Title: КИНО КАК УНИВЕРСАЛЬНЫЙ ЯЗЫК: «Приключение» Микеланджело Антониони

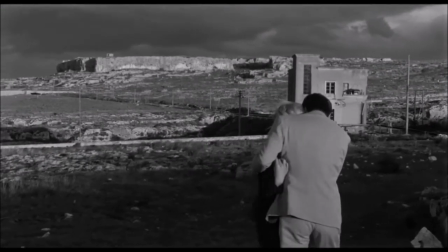Чем дальше мы в глубь этой истории пробиваемся вместе с Антониони, тем больше мы видим изобразительности,
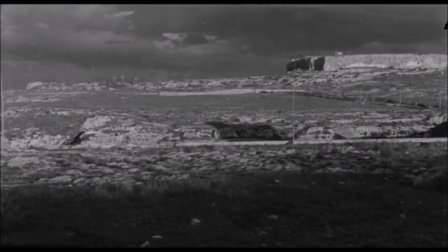которая отражает для нас на самом деле суть главный герой ну например
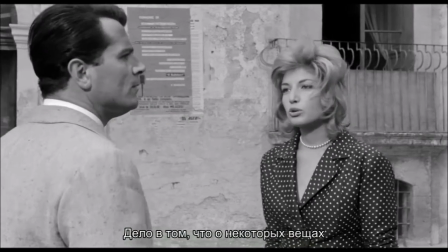зачем было высаживать группу богатых людей на голом острове делать особо нечего
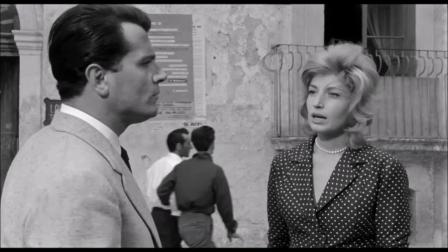очевидно это означало что это был остров на котором ничего нет он отражает внутренний мир
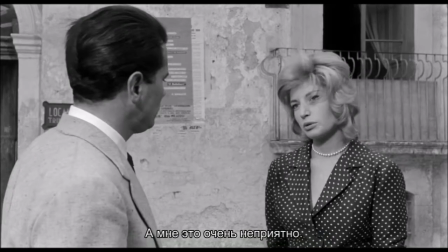этой богатой компании компаниям просто приехала
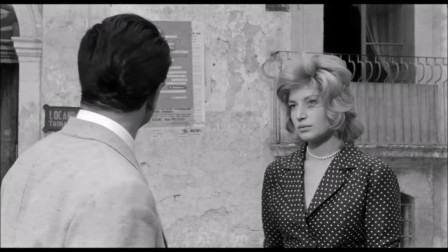туда где ей больше и более всего свойственно находиться.
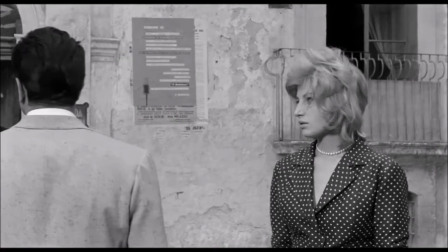У них внутри ничего нету, соответственно, и на острове. На экране вы сейчас видите
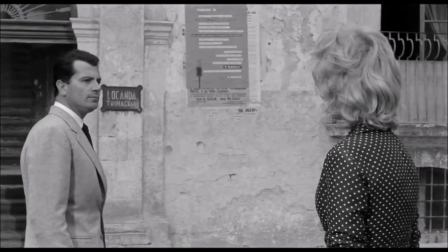кадр, в котором почти вся суть фильма выражена.
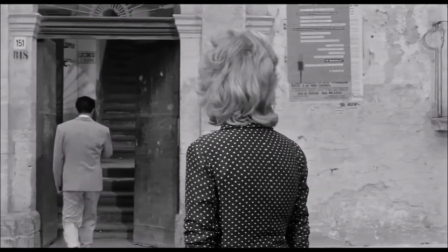Мы видим главную героиню, которую играет Моника Витти, которая ждет своего друга,
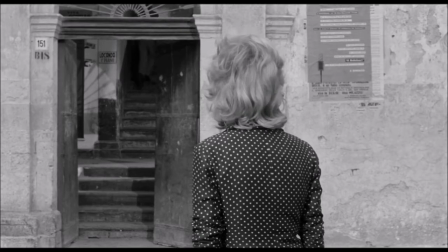пока он зашел в гостиницу, в которой, по их информации, должна находиться искомая их подруга и невеста.
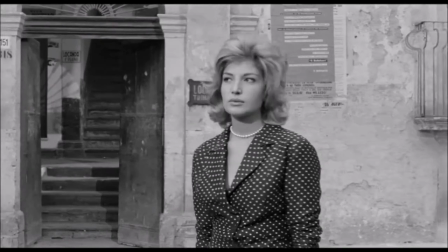Ее там на самом деле нету, Но мы испытываем вместе с Моникой Витти напряженные ожидания,
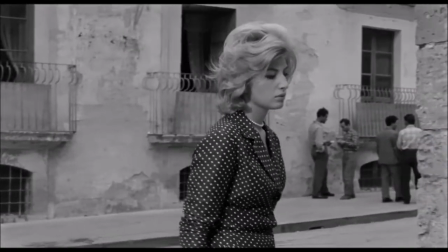и кроме этого мы смотрим на нее, как она себя чувствует в этом сицилийском городе, и видим, что это, конечно,
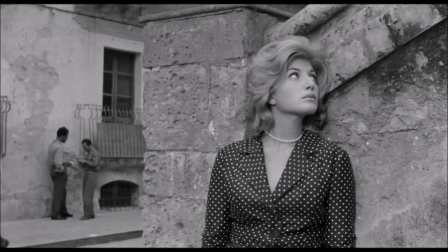очень постановочная сцена, она нарочито окружена южными мужчинами,
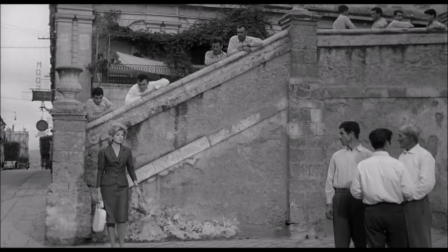которые проявляют к ней вот такой вот неподдельный интерес.
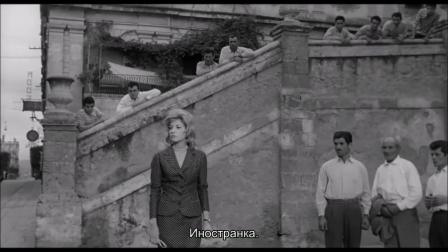И при этом она еще окружена таким вот каменным совершенно окружением.
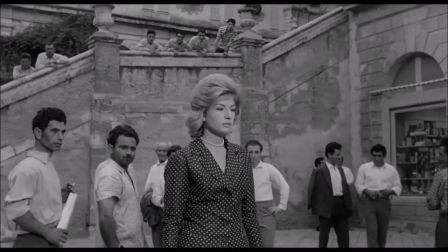Дома, локация, которая подобрана для этой сцены, они не покрашены практически,
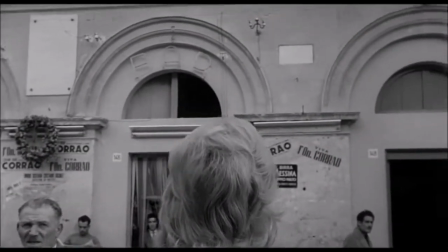вся звездка облупилась, виден необработанный камень, ну обработанный, конечно, очень шершавый камень виден.
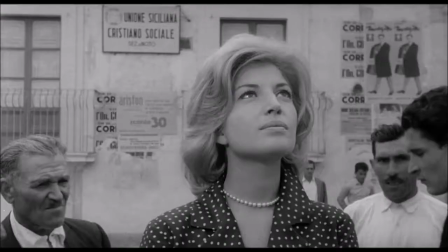И вот эта художественная постановка, она делает все это окружение совершенно враждебным для главной героини.
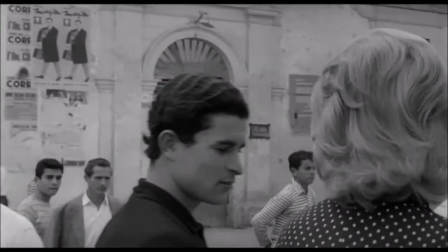Вот эти вот мужчины сицилийские и этот камень, из которого состоит весь составленный кадр,
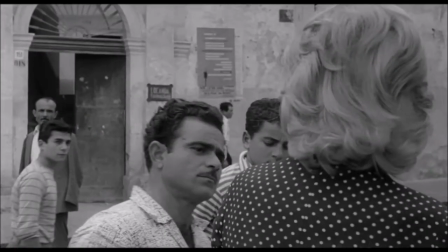они очень подходят друг другу и к нему совершенно не подходят героини Моники Витти.
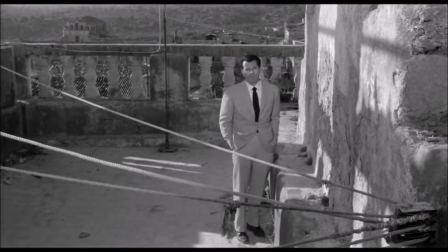Когда происходит окончательное объяснение между двумя главными героями,
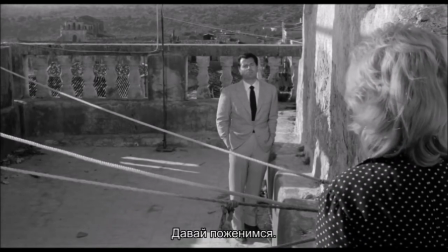когда бывший жених и его новая девушка попадают на звонницу,
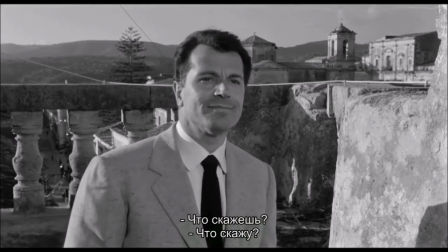это колледж езиитов сицилийский, мы видим наполовину такое же окружение, такой же выщербленный камень.
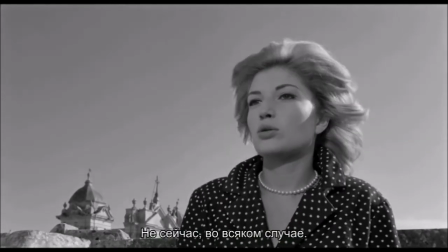И кроме того, они там, видите, в таких сетях запутаются. Это звонится, там колокольные веревки, десятками прямо.
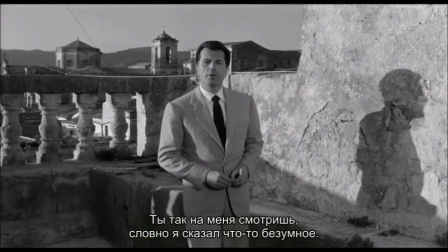И вот в этих сетях, как в паутине, они друг к другу пробираются, разводят их во время объяснения.
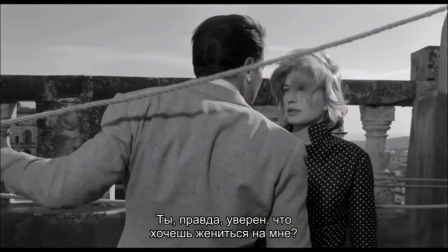И видно, что люди запутились, конечно, чисто визуально.
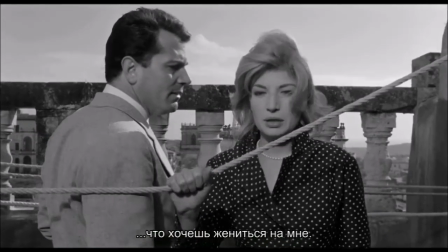И у этого союза, который вот так вот сформировался из потери,
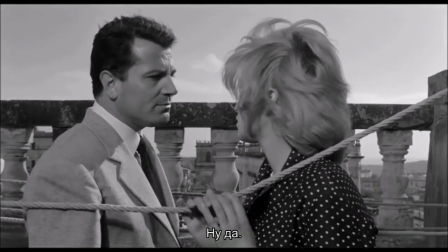вытекает странный такой полуфинал, когда в очередной раз,
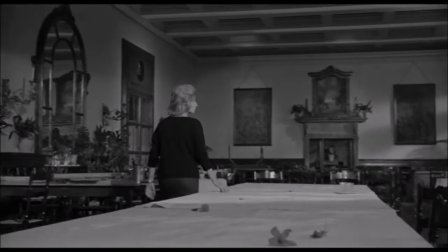когда герой оставляет свою новую девушку,
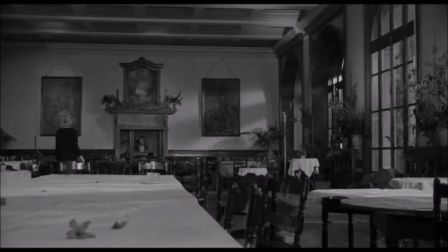с которой у них любовь в гостиничном номере, идет на вечеринку, в отеле с нее не возвращается. утром Моника Витти находится в совершенно пустом отеле
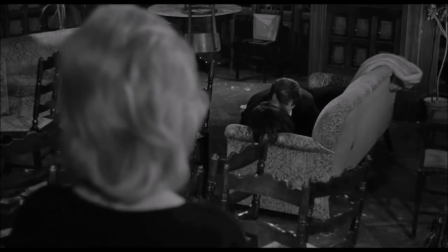своего друга в объятиях совершенно другой женщины.
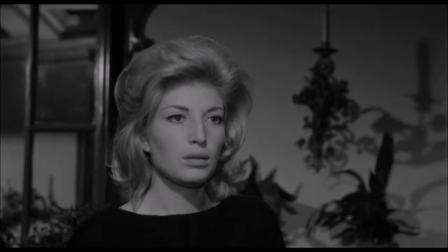Не получается отношений, не получается в этом мире общения, люди друг друга не понимают,
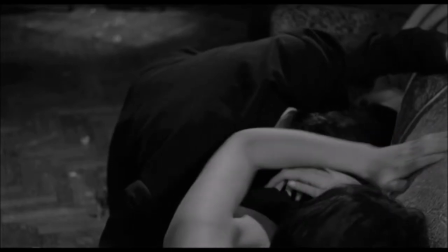они не знают, что они друг от друга хотят, они не знают, что друг от друга можно ожидать.
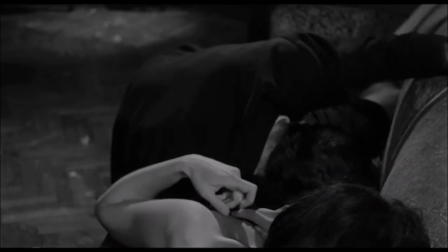Но это кульминация фильма и еще не финал.
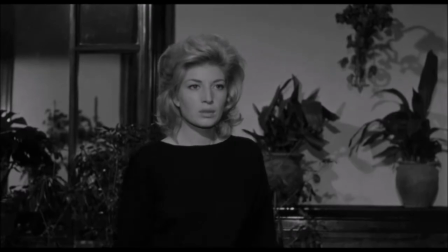В финале Антониони должен сказать то, что на самом деле он хочет сказать, а на самом деле он хочет дать нам надежду, Что он нам дает в финале?
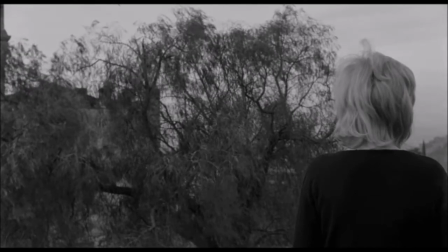Он показывает в финале нам Монику Витте на фоне наконец-то деревьев зеленых, ну хотя это и черно-белые кино, какая разница. Мы понимаем, что и вот эта мизансцена прямо сейчас, которую вы видите на экране, она как раз Монике Витте очень подходит.
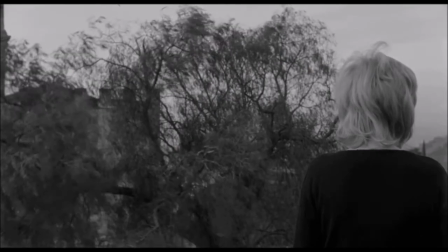Она находится наконец-то в своей стихии, чисто с точки зрения художественной обстановки. Это прямо вот ее.
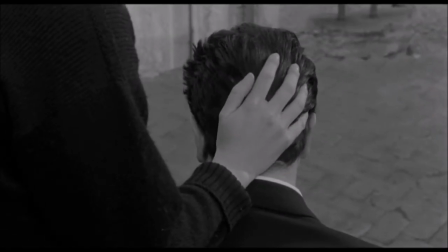И наконец, когда она на площадке, на парковке около отеля находит ее друг,
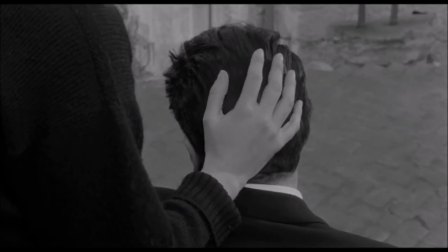мы оставляем их вот в таком кадре.
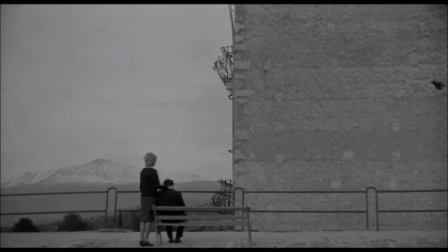Они рядом с развалинами какого-то здания смотрят вдаль на горы, которые находятся в заливе напротив них.
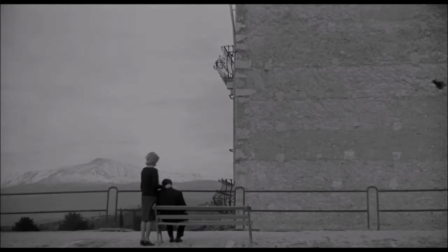И таким образом мы видим, что последний кадр, в котором нам Антонионе показывают этих двух героев, он его поделил на две половины. Левая половина такая природная, там море, небо, горы и это все очень созвучно главной героине.
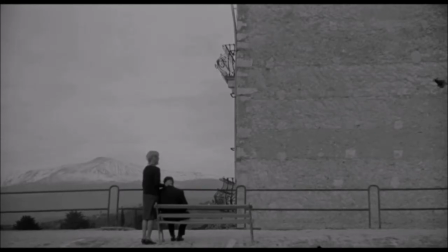Правая половина камень не покрашенный, не выщербленный, как раз неприятный и он не свойственен главной героине. И оба героя находятся на левой половине, на стороне героини, и героиня его прощает.
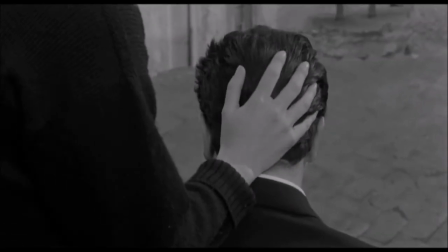То есть финал фильма, подытоживая эту историю, Антонионе говорит, что да,
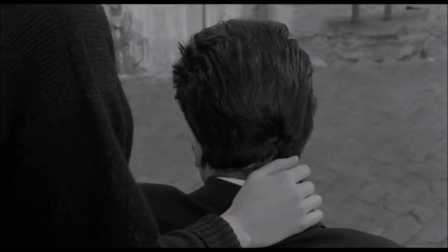общаться трудно, люди друг друга не понимают, но надежда есть, и надежда эта заключается в данном случае в женском прощении.
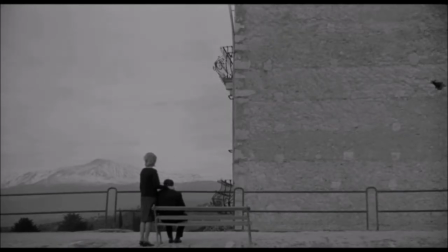Потому что оба героя пришли на половину героини, вот на эту природную половину, и на этой половине Моника Витти своего друга простила. Вот этим фильмом, непонятным и сначала освистенным,
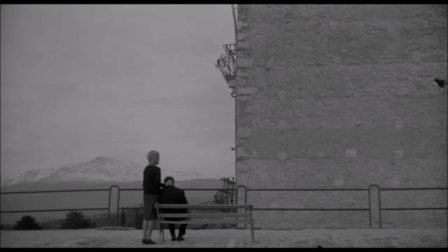потом принятым аудиторией Каннского кинофестиваля 60-го года, Антониони, во-первых,
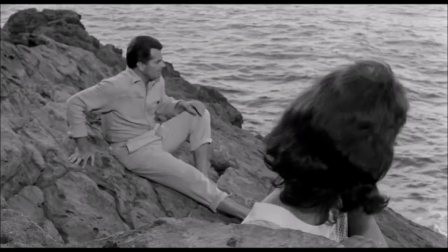ввел в драматургию то, что вскоре назвали киноведы дедраматизацией,
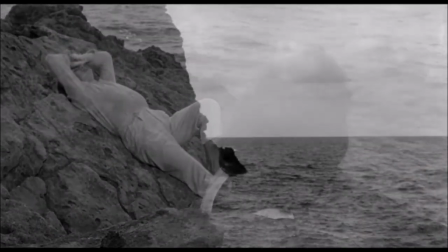то есть уничтожение развития конфликта, когда конфликт, который только что,
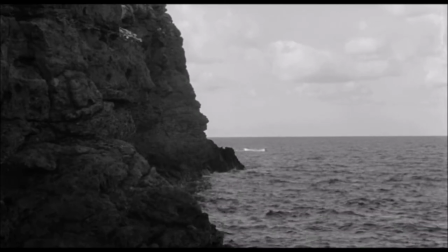казалось бы, закрутился, начинает сходить на нет. Поскольку в реальной жизни драматургии такой, какой в кино,
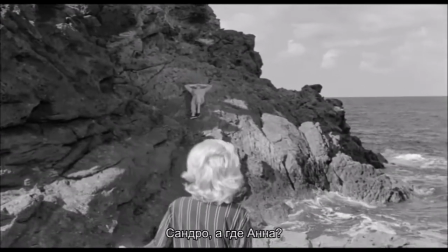в зрительском, не существует, то давайте посмотрим драматургию реальной жизни.
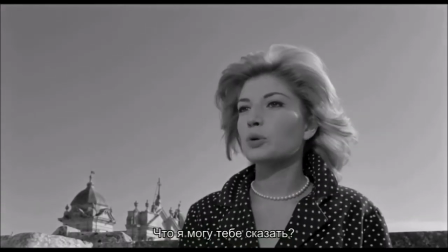И уничтожая традиционную драматургию, он привлекает наше внимание к тому, что драматургия жизни не такая интересная,
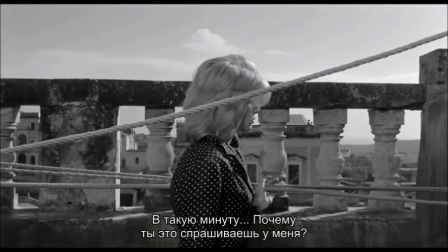не классическая, не традиционная, она на самом деле не менее интересная и при этом больше соответствует нашим проблемам, которые у нас на самом деле есть.
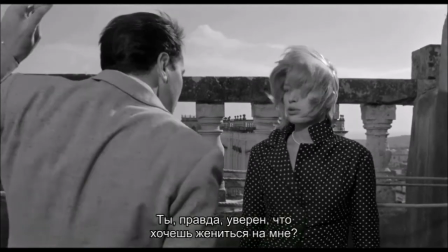Вторая важнейшая вещь, явно Антонио не снимает то кино, без которого невозможно было бы современное кино,
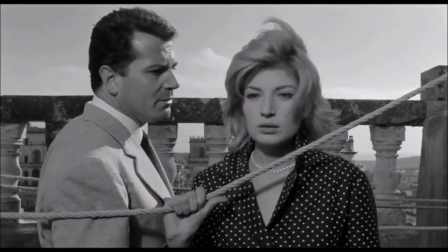он снимает абсолютно современное кино визуально, объясняя практически без слов, что происходит с героями, показывая их во внешнем мире.
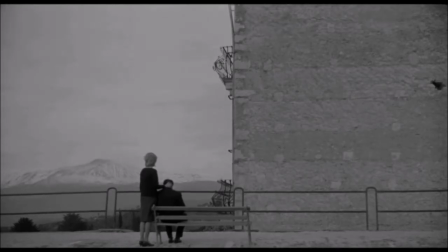Включение – это такой энциклопедия того, как показать настроение, состояние и внутренний мир героев через внешнюю среду. Это, может быть, и вторая, а может быть, и первая даже важнейшая именовация Антониони в этом фильме,
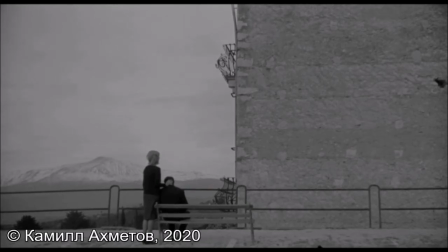за что он и получил при Исканнского жюри за вклад в развитие киноязыка.